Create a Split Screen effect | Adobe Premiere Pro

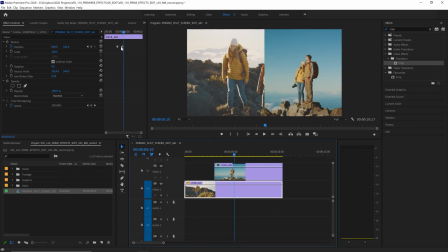[3:32]
Great, now to make this look a little bit smoother let's select the second keyframe, right click,
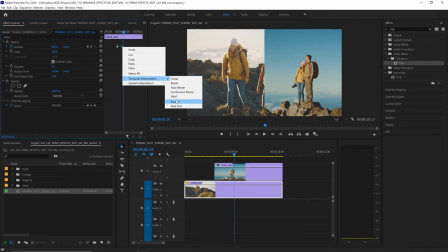[3:37]
choose temporal interpolation and choose ease in. make sure we do that for both of our clips
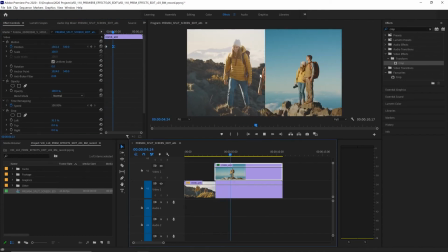[3:41]
now that animation is going to slow down and ease into its final position so it just looks a bit smoother now if we want we can add a border to this split screen to separate these clips even further we can do that by selecting our rectangle tool which is underneath
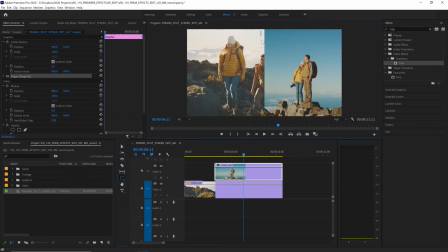[3:55]
our pen tool here so let's click and choose rectangle tool and then just drag a rectangle shape over our footage you don't need to drag it exactly where you want because we can easily adjust that and that creates a new graphic layer on our third video track let's make some more
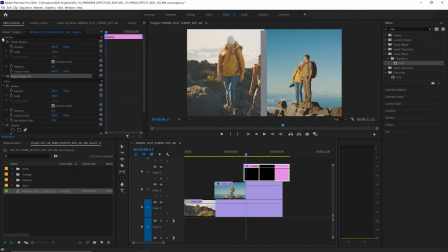[4:08]
room for that so we can see it now let's adjust its settings in the effects control panel if we select our arrow tool we now have the transform property so we can drag that up and make that as thin as we like drag it over to the middle let's open up our shape
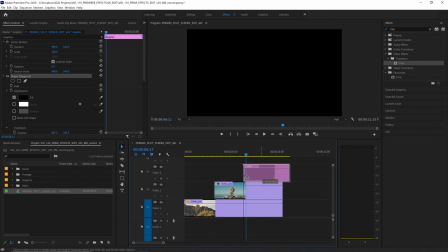[4:22]
and we can change the fill color from gray to black and let's extend it so it covers our full length of our split screen effect
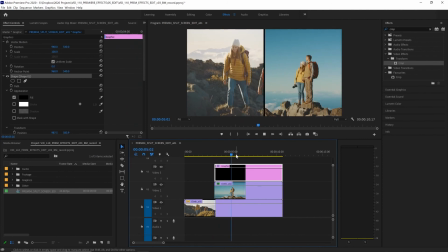[4:30]
now at the moment it stays in the middle and doesn't animate on with our split screen sliding in. So let's again click on clip two, navigate to that second keyframe and then animate the position of our rectangle as well.
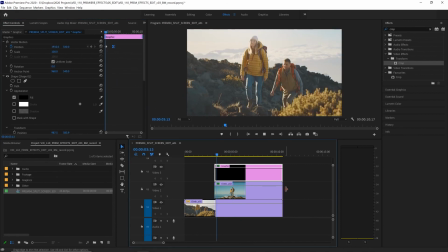[4:45]
Making sure to easy ease that second keyframe. There. And that's how you make a split screen effect in Premiere Pro.
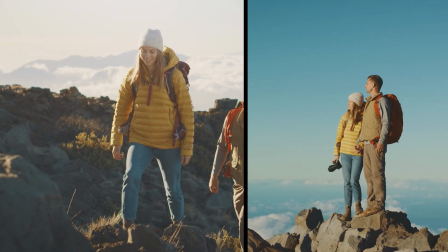I hope you've enjoyed this video. We've learned how to add a split screen effect to our footage and how to animate that on as a transition. And please check out the rest of the videos in this series all about effects and Premiere Pro.